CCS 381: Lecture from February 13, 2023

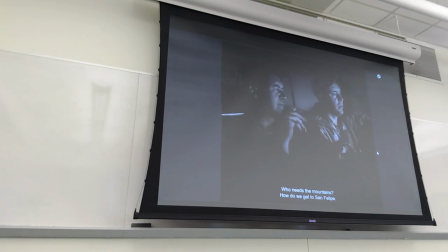45:56 okay so doesn't understand and gilbert says who needs the mountain how do we get to san philippe and san philippe is not too far from the border with
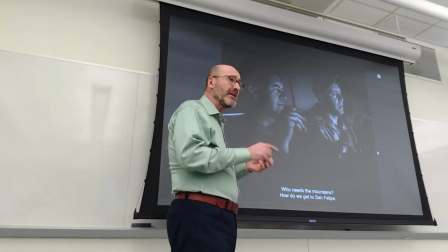46:07 california you can find everything again they're from Los Centro California they cross into Mexico drive through Mexicali which is very close to the border and
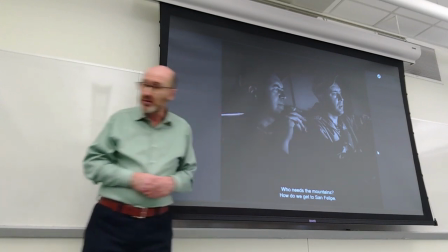46:19 they go south from there to go to San Felipe and fish but
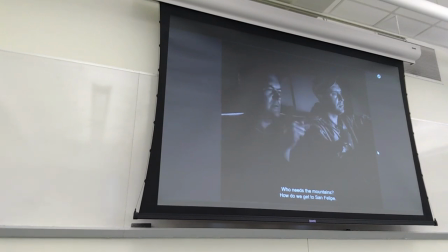46:26 they'll never get there okay once again look at their faces even after this
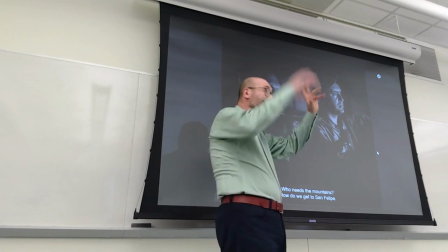46:32 deviation not having fun they're not saying yeah we're going to San Felipe we're going to Mexico
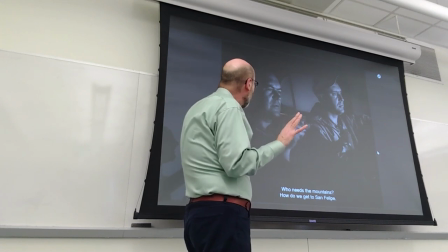46:38 not at all so it's dark outside they're in the car
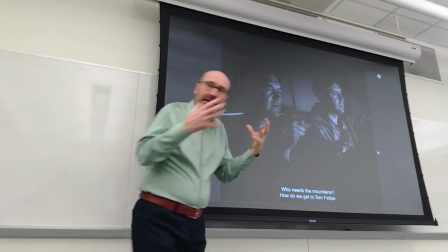46:44 and and something is about to happen you feel that even though it's
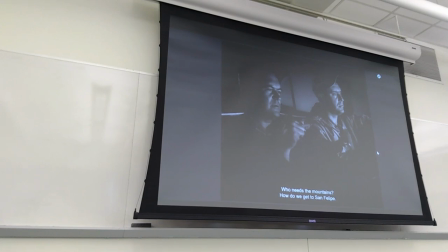46:50 not justified right this kind of mood these faces are not justified it's just part of the
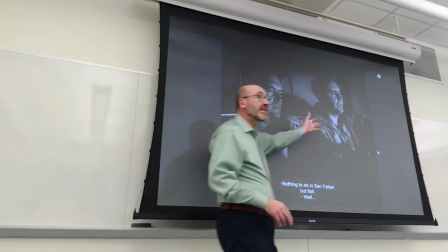46:55 film and notice how similarly to detour how lights
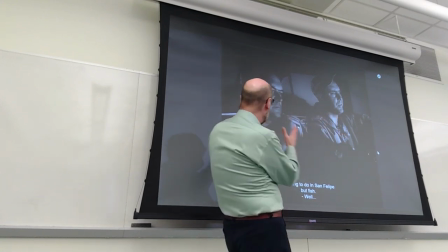47:01 and darkness are used on those faces and the angle right they're not at eye level
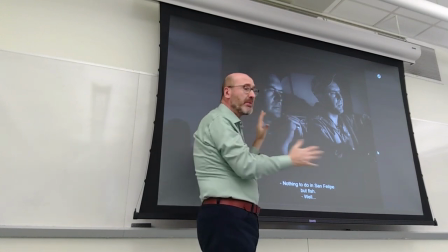47:06 the the camera is here and they probably use the car was not very expensive they probably had two or three they probably took apart some of the cars in order to install the cameras
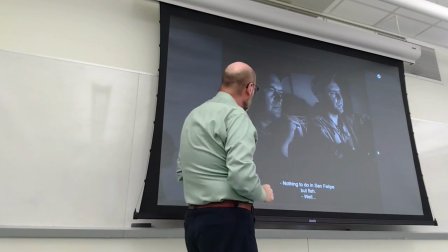47:17 on the dashboard or in the in the footwell but
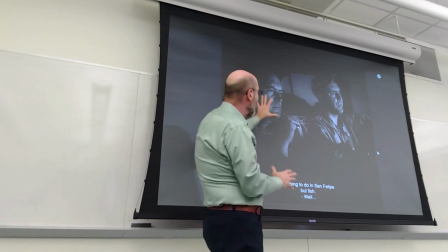47:22 it's an angle from below that accentuate the contrast between
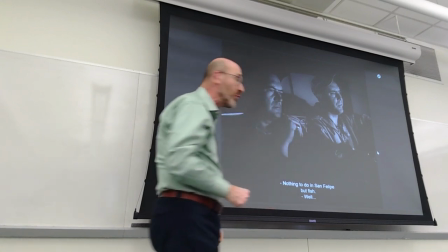47:27 light and shadow and gives a visual sense of impending doom okay so here we go
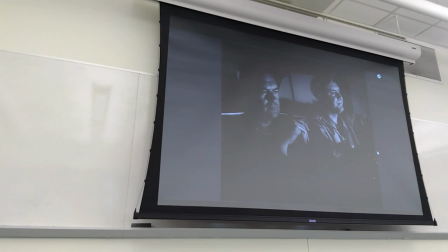47:36 coefficient not very happy even though and now Roy has this idea now no Roy finally gets it he
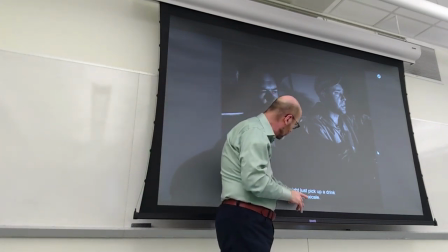47:46 said oh we might pick up a drink in Mexicali keep in mind the subtitles are always correct and Mexicali
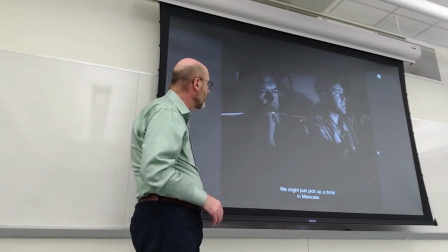47:55 should be spelled with an I but it's not the only mistake that I have in here So finally speaking up, oh, so we're having fun.
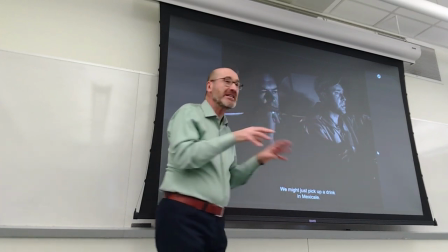48:02 We're not fishing. We're having fun. Because Mexicali is like a small Mexican Las Vegas.
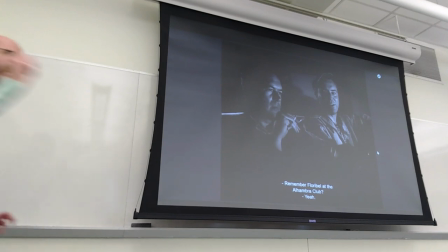48:10 And from there, it's not just a drink. The drink is the first idea.
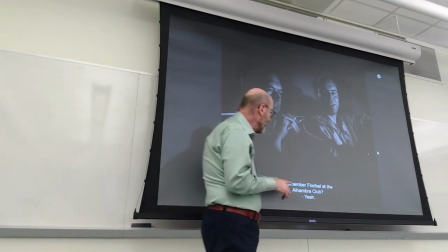48:16 It's like a child. Oh, remember Floribol at the Alhambra Club?
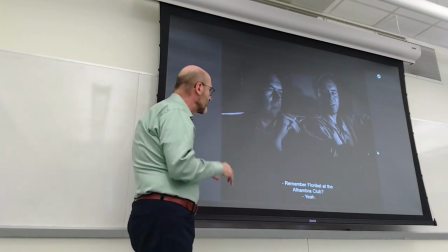48:20 So they must have had some kind of dalliance with this woman who was working at this club.
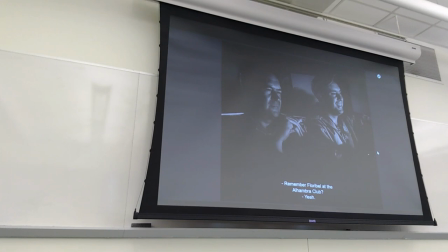48:28 and the other the serious one says yeah but just
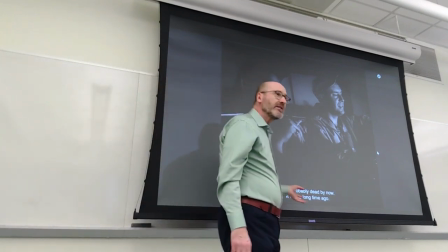48:35 he says she's probably dead by now it was a long time ago so we know that they've been there probably
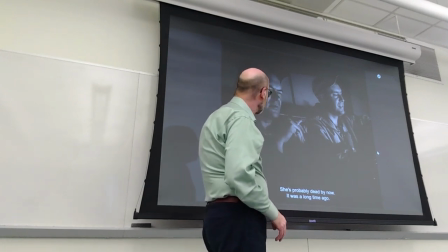48:41 in the 1930s when they were younger but dead by now it's
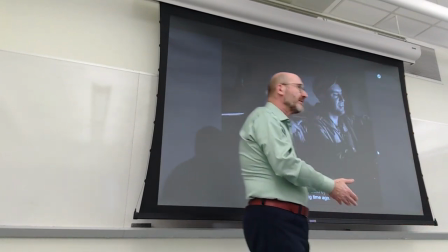48:47 not really a reference to the poor floribel because floribel herself cannot
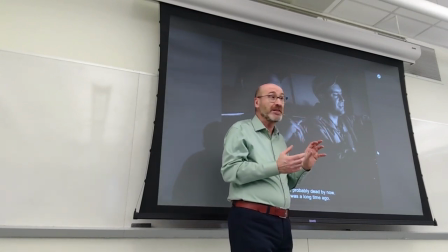48:53 cannot have been that old if there was something between them, is the idea that this is the past.
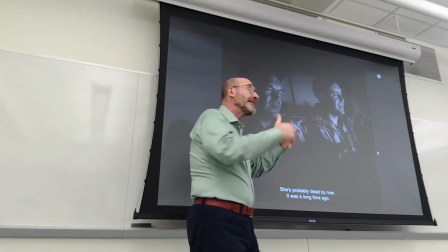49:02 This is dead to us. We are not young. Now we're married. We're mature men.
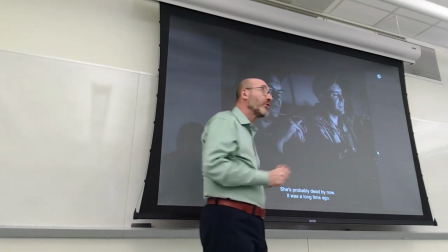49:08 So we don't do those things anymore. So what is that is this kind of activity, this kind of part of their past at this point.
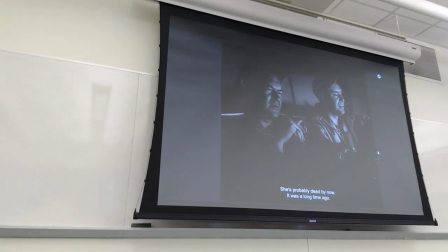49:18 But notice the faces. Yeah, Roy is smiling a little bit. The other, not as much at all. and now even Rob is not smiling anymore
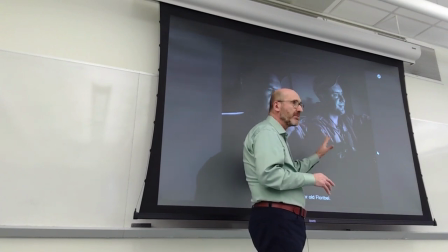49:30 because he feels the negative vibe from Gilbert, right? Yeah, okay. I get you. It says, yeah, poor old Throdebel, meaning, yeah.
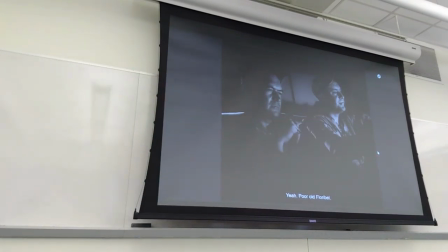49:41 So this is not on the list. He makes another attempt. There is no harm in drinking a toast to her. It says, are we still drinking? No women.